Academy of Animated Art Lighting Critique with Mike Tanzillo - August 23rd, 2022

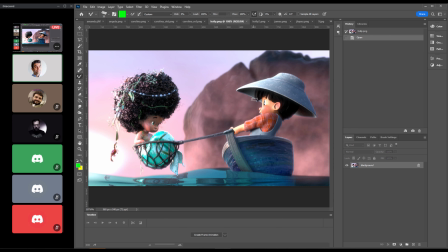[16:39]
All right, Holly, we've got this one. Once again, I think this is looking really good. I think we can go brighter and still a little bit more red on this. And looking at this again, I like this haze back here,
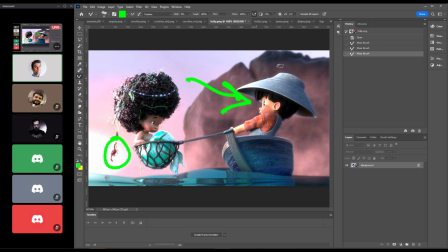[16:52]
but I'm wondering if we can't find a way to push more light onto this back rock just to get more shaping on it from left to right. We've got good top-down shaping with that mist, but just a little bit more left to right would be great.
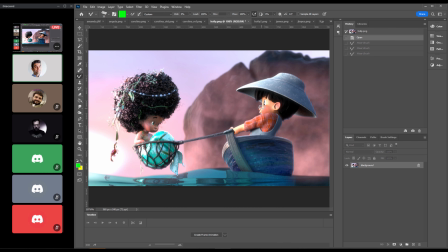[17:11]
The hair has got some more value in there. It's just with the hair. Do you know do you see how this head of hair has nice darkness, but also a bit of warmth to it? I would try and get a little bit of that warmth in there too.
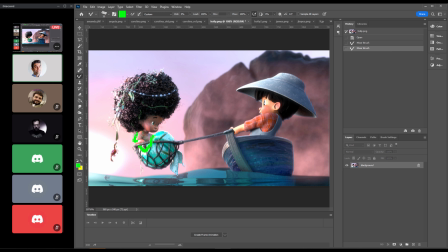[17:28]
This highlight here coming down the side is a little bit bright on the arm and then on the scales there. Let's see if I can take that down. Anybody else have any thoughts on this?
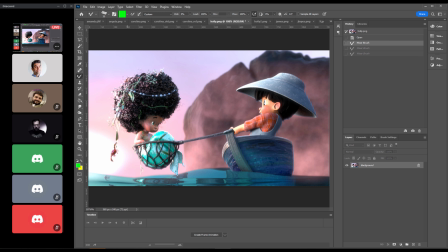[17:46]
Yeah, really good. Maybe some of this stuff in here, like that algae and stuff, is a little bit bright.
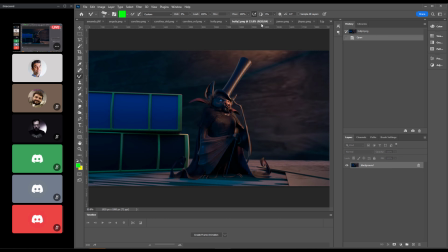[17:54]
Just take that down a touch. Getting really close though. For this one, much better positioning than the last one. I don't know if the last one pulled up, but I think I would look back at that one for more
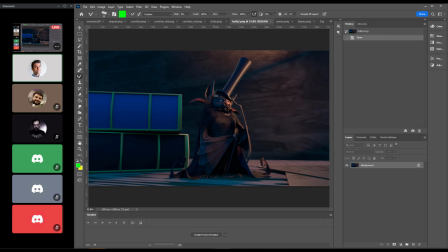[18:08]
for some to go back to the lighting, because this side's a little bit dark now and a little bit blue. It's actually just that it's probably more just blue on the warm skin, so it's kind of graying it out and greening it out a little bit. But I think we could push in some more here. And then for the books, we need something here,
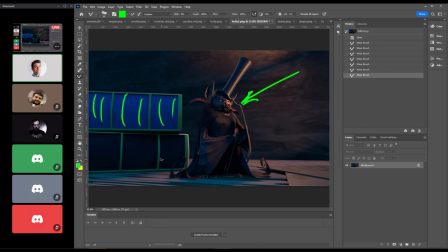[18:30]
title of the book, or to make it look kind of leathery, just to give the scene a little bit more detail. And this back wall, the texture, the image on it looks really stretched, like it's low res. So I would just look into that, maybe scale it down so it's more tileable. Bum, bum, bum, bum.
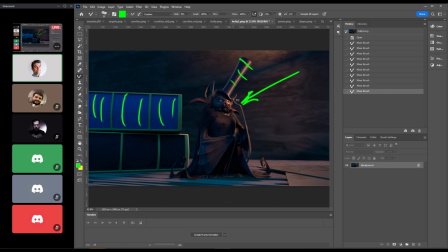[18:51]
You've already got a good speck roll off on the hat, which is looking nice. The specularity in the skin's looking good. You've got that little speck hit on the side. It's really just about working in some more of that. Let me just see here.
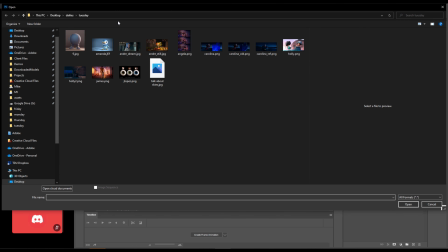[19:01]
I think we've got your
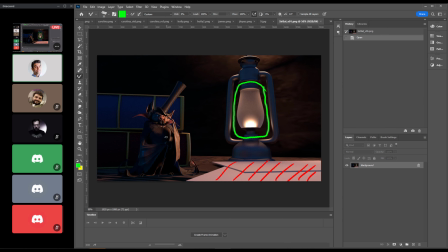[19:06]
previous one here. Yeah. So yeah, you see how the key side of the character is brighter? I would push more towards that value, even though we're not seeing that key light anymore.
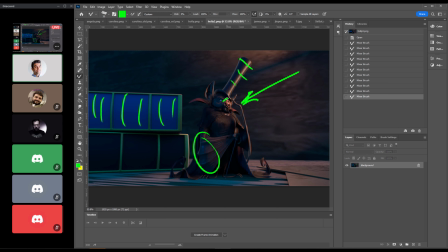[19:19]
And maybe just inch it around a little bit so a small bit of that light wraps around onto that side of his nose. Also, I meant to mention this too. Don't feel like you have to go cinematic in this layout.
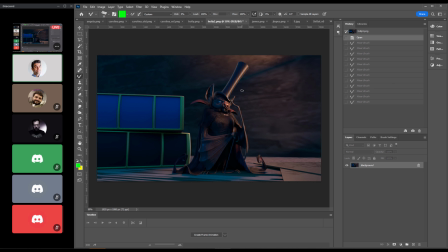[19:35]
This character is proportionally very tall. I would consider, if you want to maybe go with a vertical. Man, those are terrible vertical lines. Let's see, like that. And do maybe a vertical
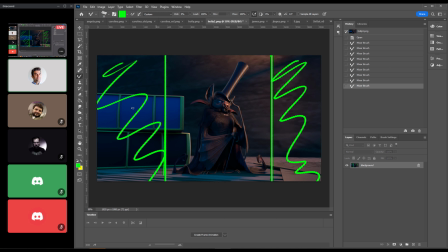[19:56]
orientation on it, because we're not really gaining anything by seeing stuff over here, and that would save you some trouble of texturing out those books a little bit more, and then you just have to texture like this one little area. But yeah, looking good though. Definitely getting that like, and again, it's all specularity on this guy.
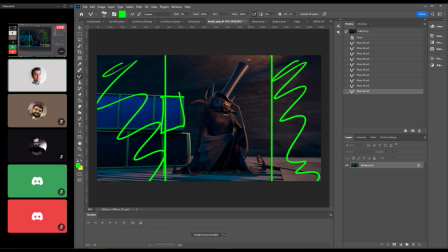[20:12]
Getting that like leathery wing and just kind of like creepiness factor to 1,000 is all good stuff.
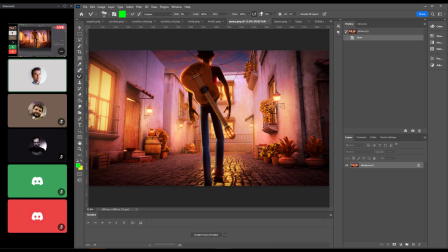[20:20]
James, I think this is looking really good. I love the detail on the guitar. That adds so much to me. It adds so much interest. More shaping in these plants, more grounding in the stuff. Take a step back and take a look at it.
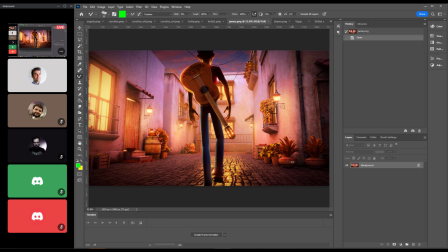[20:36]
I wonder, just looking at the saturation level,
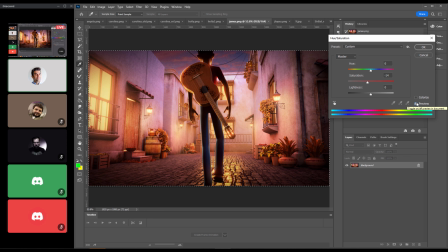[20:45]
like I'm wondering if pulling back the saturation just a touch wouldn't help a little bit. It's personal preference on like at this point, but for me,
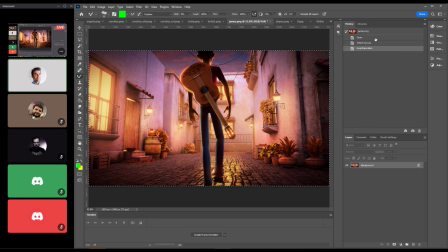[20:57]
I think that you can get the same impact while bringing in a little bit more believability by pulling back the saturation, maybe like 10% overall in the image. Let's see what else. The only other thing, like I think this arm looks really good. I'm just wondering if
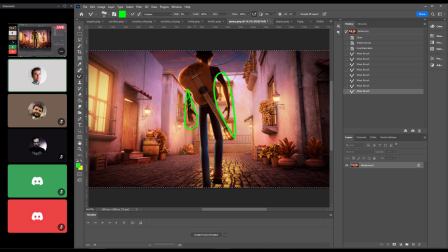[21:20]
there's no way to like lift the value just a little bit on that arm to give it a little more life. But again, this is really nitpicky stuff. I'm gonna open it up to you guys. Do you guys see anything? Any areas that we can improve this? Because I think it's looking good, but I just want to hear other thoughts. I think it looks awesome.
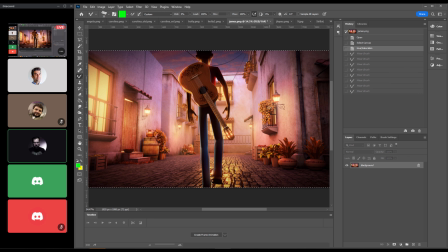[21:39]
The only thing that I was thinking now was that there's so much light, and the only place where I see specularity on the floor is from the light in the middle. Yeah. I don't know if there's anything to do with the story or, you know.
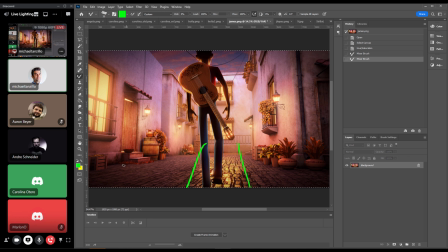[21:55]
It's kind of a leading path, but you're right. Like maybe just like a little bit here, not to this level, but just like a little bit. Yeah, exactly. Just so that you get something from the other lights also. Yeah, because I'm trying to think how that would work. It would definitely be a reflection from these. I think maybe we would see something from these.
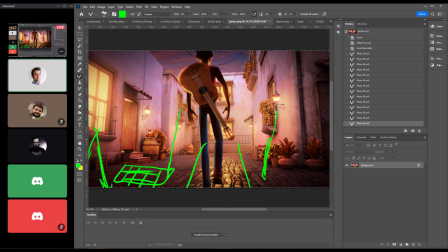[22:14]
It's just like a weird, because it's like a reflection down and then up to the camera. So it's based on the camera position. So yeah, that's a good point. Maybe just sprinkle in some of those a little bit. Yeah, because it could be something nice to be like, still keep the path in the middle, which is
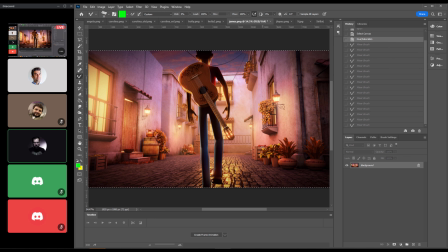[22:34]
the path to the light or something, but also have a little bit on the sides that goes dark, together with the vignette. Yeah. It will look good. Yeah, that's a good call. Good call. Was somebody else going to hop in too?
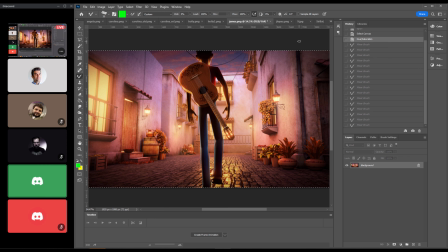[22:56]
No, I was just going to say that this shot is looking beautiful.
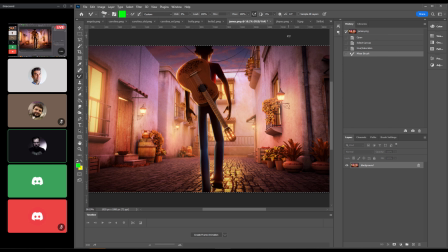[23:00]
Yeah, it's great, right? It's really nice. Nice. It looks awesome. It's really nice. All right, cool.
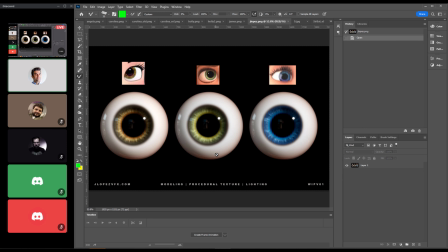[23:06]
All right, Mr. Lopez. All right, this is looking very cool. I think the eyes themselves look beautiful. I love the procedural generation of the texture. The only thing that, this is just me, is that I usually
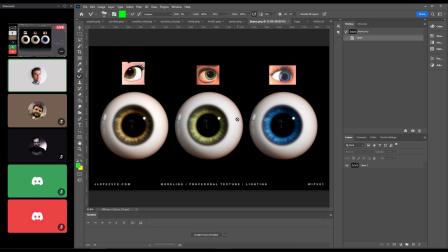[23:27]
make my eye dings a little bit bigger, just because that like. And you got it in the reference, but it's just like personal style for me. I like them to be just a slight bit bigger, kind of in that range, just because like I think when they kind of get like
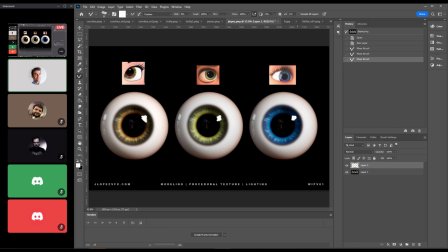[23:47]
I think it makes the character look a little beady-eyed when they're this small, and it's a common one. I see them in like Sony movies a lot, and some other ones, but for me, for like a softening of the character's emotions, like having a slightly larger eye ding is good.
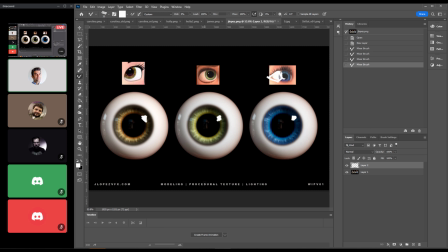[24:01]
Like this one's a really big reflection. That to me is like my favorite, is when it functions as an eye ding, but it's more like this window, and it's just like this window reflection here, because then it's like natural to the environment,
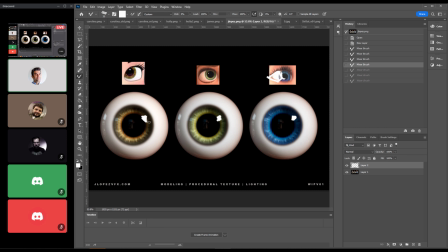[24:15]
but also serving that same purpose. But in terms of the eye color themselves, I think they look really great. It's really nice. Yeah, good stuff. Very beautiful job. All right, last up we've got this guy.
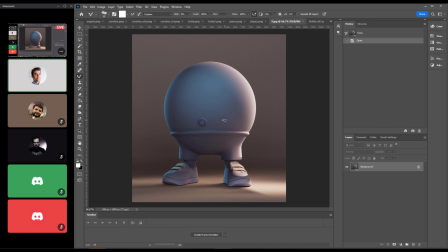[24:33]
So let's see if I still have the reference. Let's see, I've definitely got it in the window. Yeah, let us know if you guys are liking that new,
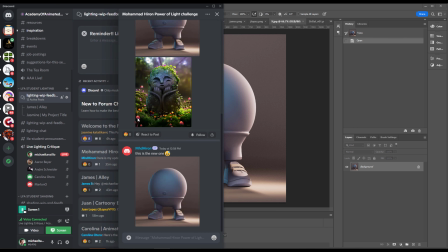[24:46]
this new student feedback thing. I think it's great. We'll see how it goes. Yes, the new one. Yeah, I think this looks great. So this is the reference.